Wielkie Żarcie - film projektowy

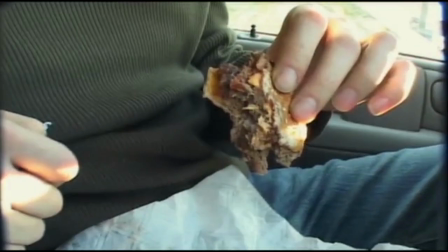Oh god, that's so nasty. Oh, it's making me puke.
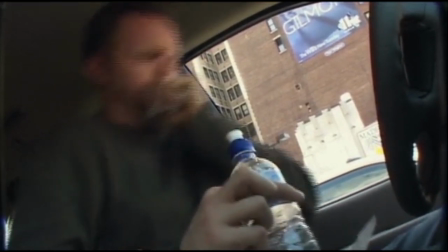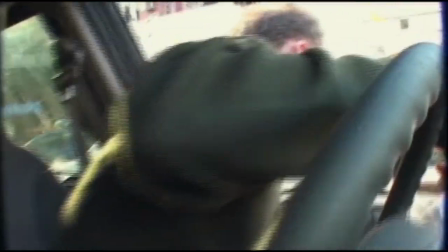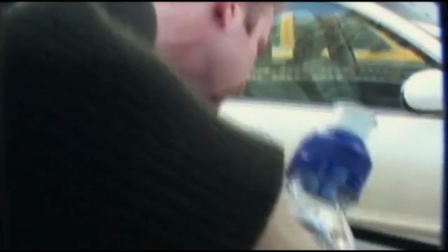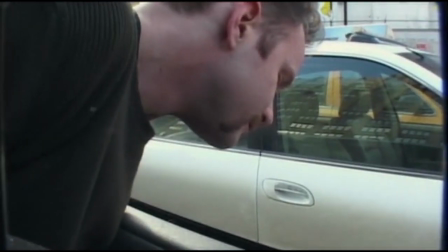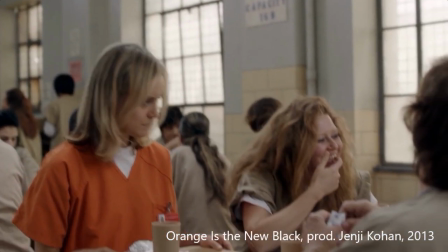Orange is the New Black to serial o więzieniu dla kobiet, w którym jedzenie jest walutą.
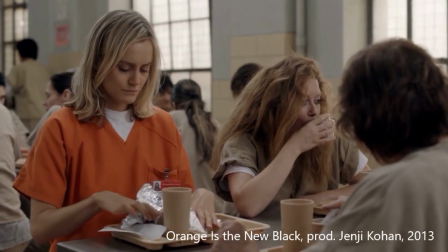Więźniarki są mocno podzielone ze względu na kolor skóry, wiarę czy władzę lub jej brak.
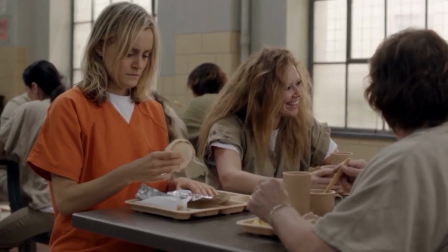Po tym jak główna bohaterka, Piper, wchodzi w konflikt z szefową kuchni, Red, w ramach kary jest przez nią głodzona przez kolejne kilka dni.
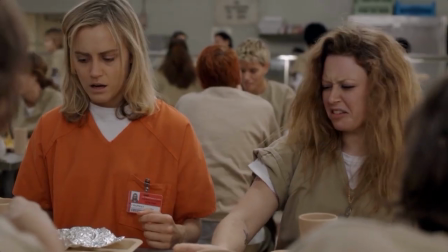Znajduje na przykład zużyte tampony w swoich kanapkach. Brak jedzenia jest tu formą kary, wyznacza też pozycję wśród osadzonych.
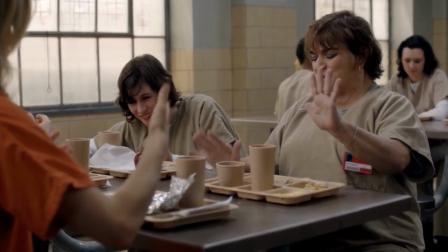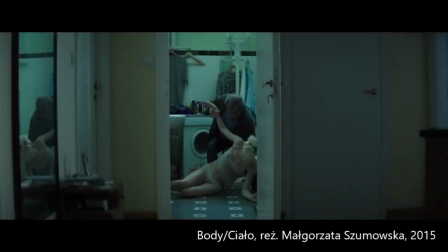Podobne ujęcie kwestii jedzenia jako nagrody lub kary widzimy w polskim filmie Body Ciało.
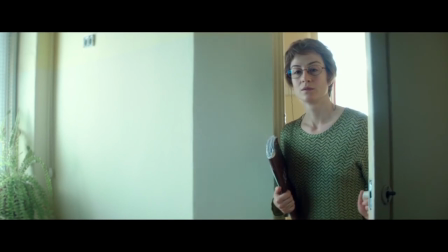Opowiada on o różnych ludziach, m.in. o anorektyczce, która traktuje przymus jedzenia jako karę.
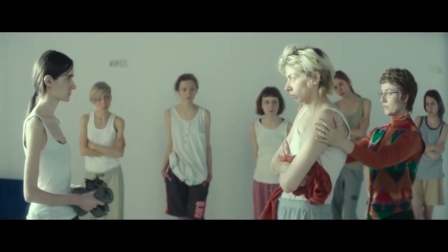Jedzenie jest pokazane jako coś złego, czego bohaterka bardzo nie chce robić, mimo że musi.
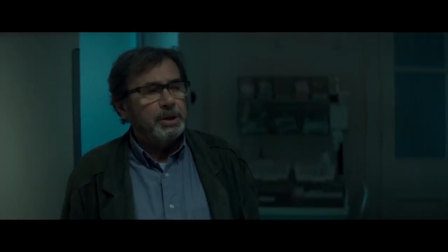Nie rób sobie, zajmuj to.
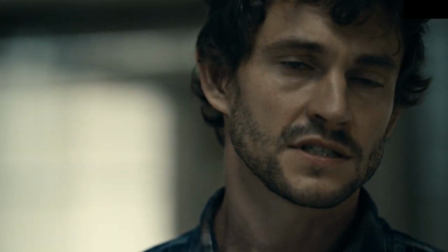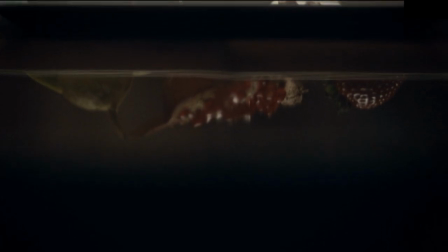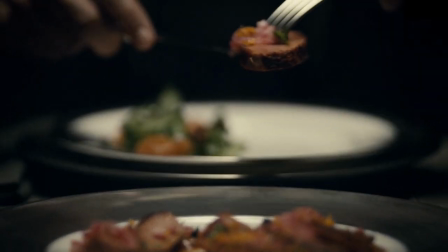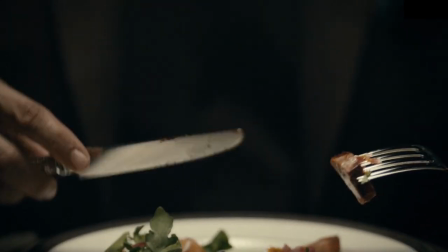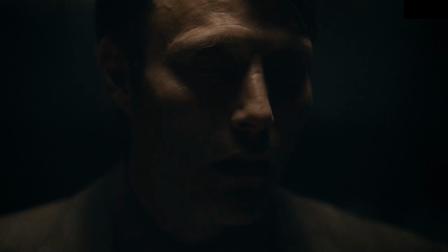W serialu Hannibal jedzenie pełni znaczącą funkcję. Potrawy są zazwyczaj najlepiej oświetloną rzeczą na planie, nawet twarze aktorów są często ukryte w cieniach. Dania świetnie prezentują się na talerzu i są zawsze pokazywane elegancko i schludnie, podobnie jak dr Lecter w trakcie ich przygotowywania.
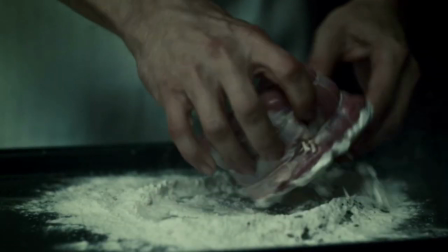Już sama perfekcja tych dań sprawia, że widz zaczyna odczuwać dyskomfort,
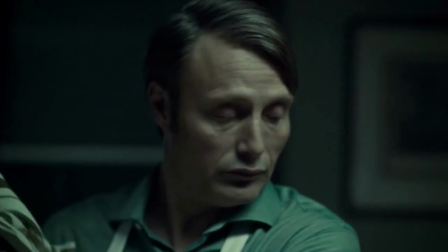pogłębiany jeszcze bardziej przez fakt, że wie, z czego są zrobione potrawy, w przeciwieństwie do większości bohaterów serialu.
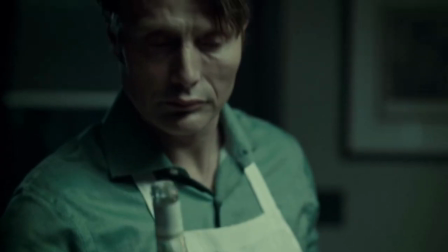Reżyser pragnie wywołać obrzydzenie u widza, co udaje mu się właśnie dlatego,
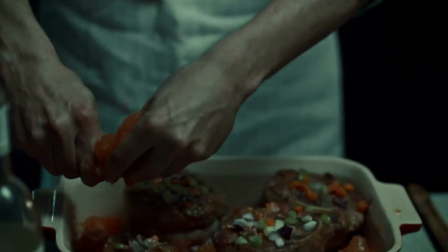że potrawy z ludzkiego mięsa są pokazywane jako tak perfekcyjne, a Hannibal tak widocznie czerpie radość z ich spożywania.
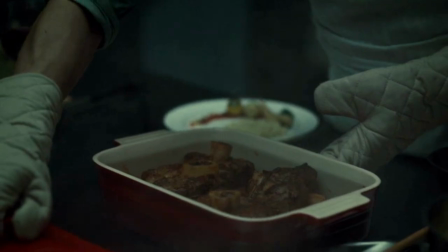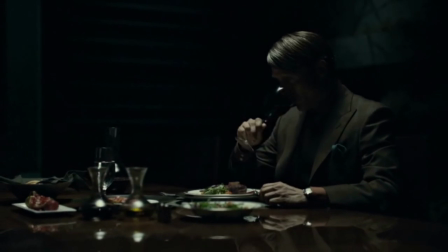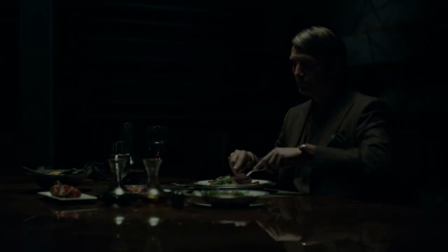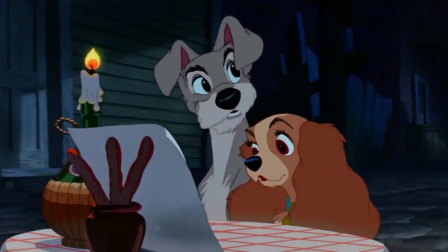Now, tell me, what's your pleasure? A la carte? Dinner? Aha!
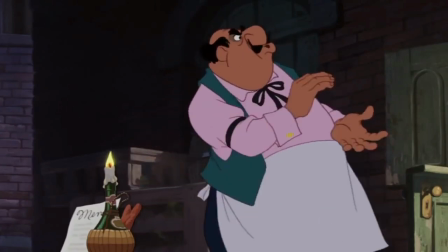Okay. Hey, Joe!
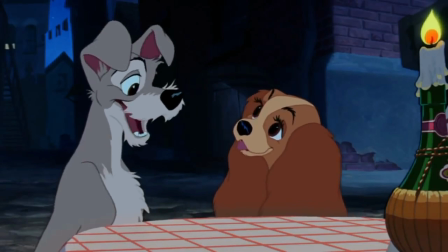Pucci, he says he wants two spaghetti a speciale, heavy on a meatball.
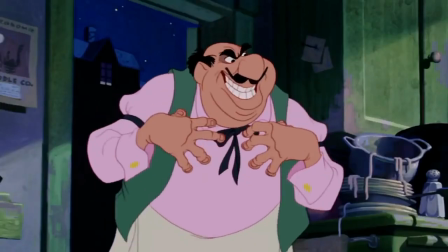Tony, dogs don't talk. He's a talker to me. Okay, he's a talker to you.
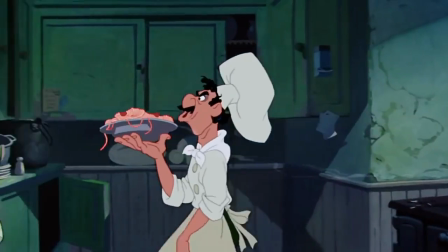You the boss. Mamma mia, mangiare you can ever sit here.
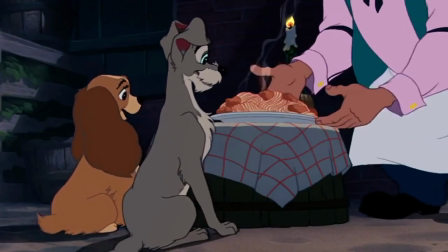Now, here you are, the best spaghetti in the town.
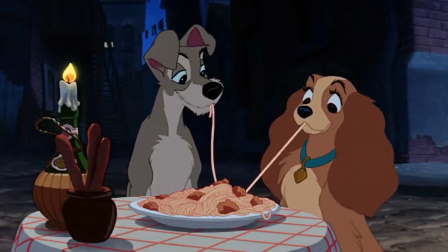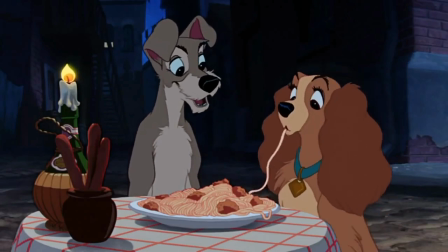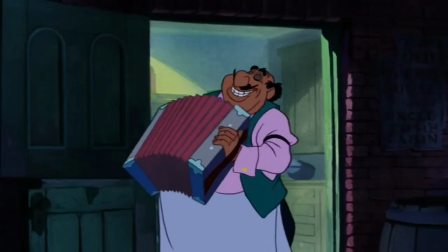Jedzenie jest też często wykorzystywane w filmie jako metafora miłości lub pożądania.
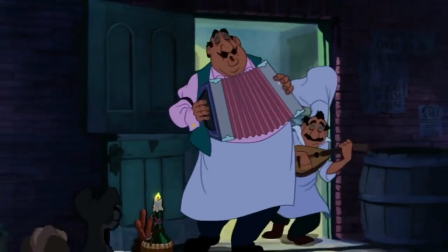Czasem bardzo niewinnie, jak w Zakochanym kundlu, w jednej z najbardziej znanych disneyowskich scen z udziałem jedzenia.
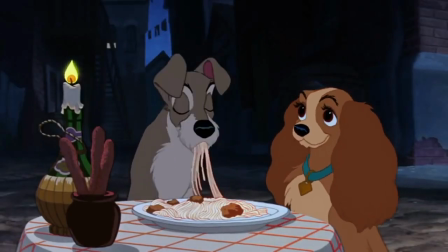Jedzenie w tej scenie pomaga zrozumieć konwencję randki. Uczłowiecza psy i daje im wymówkę dla pocałunku.
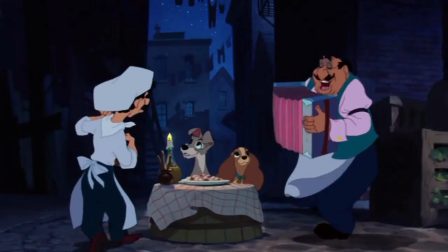Gdyby nie jedzenie, widz nie widziałby romantyzmu tej sytuacji.
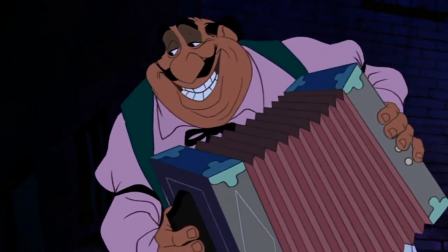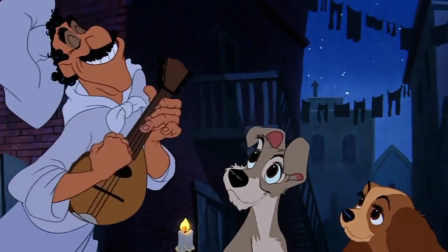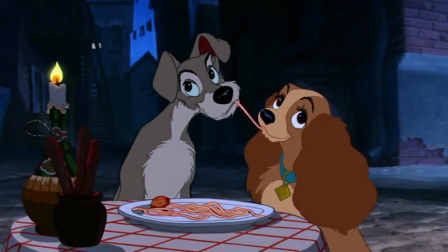With your loved one, you'll find an enchantment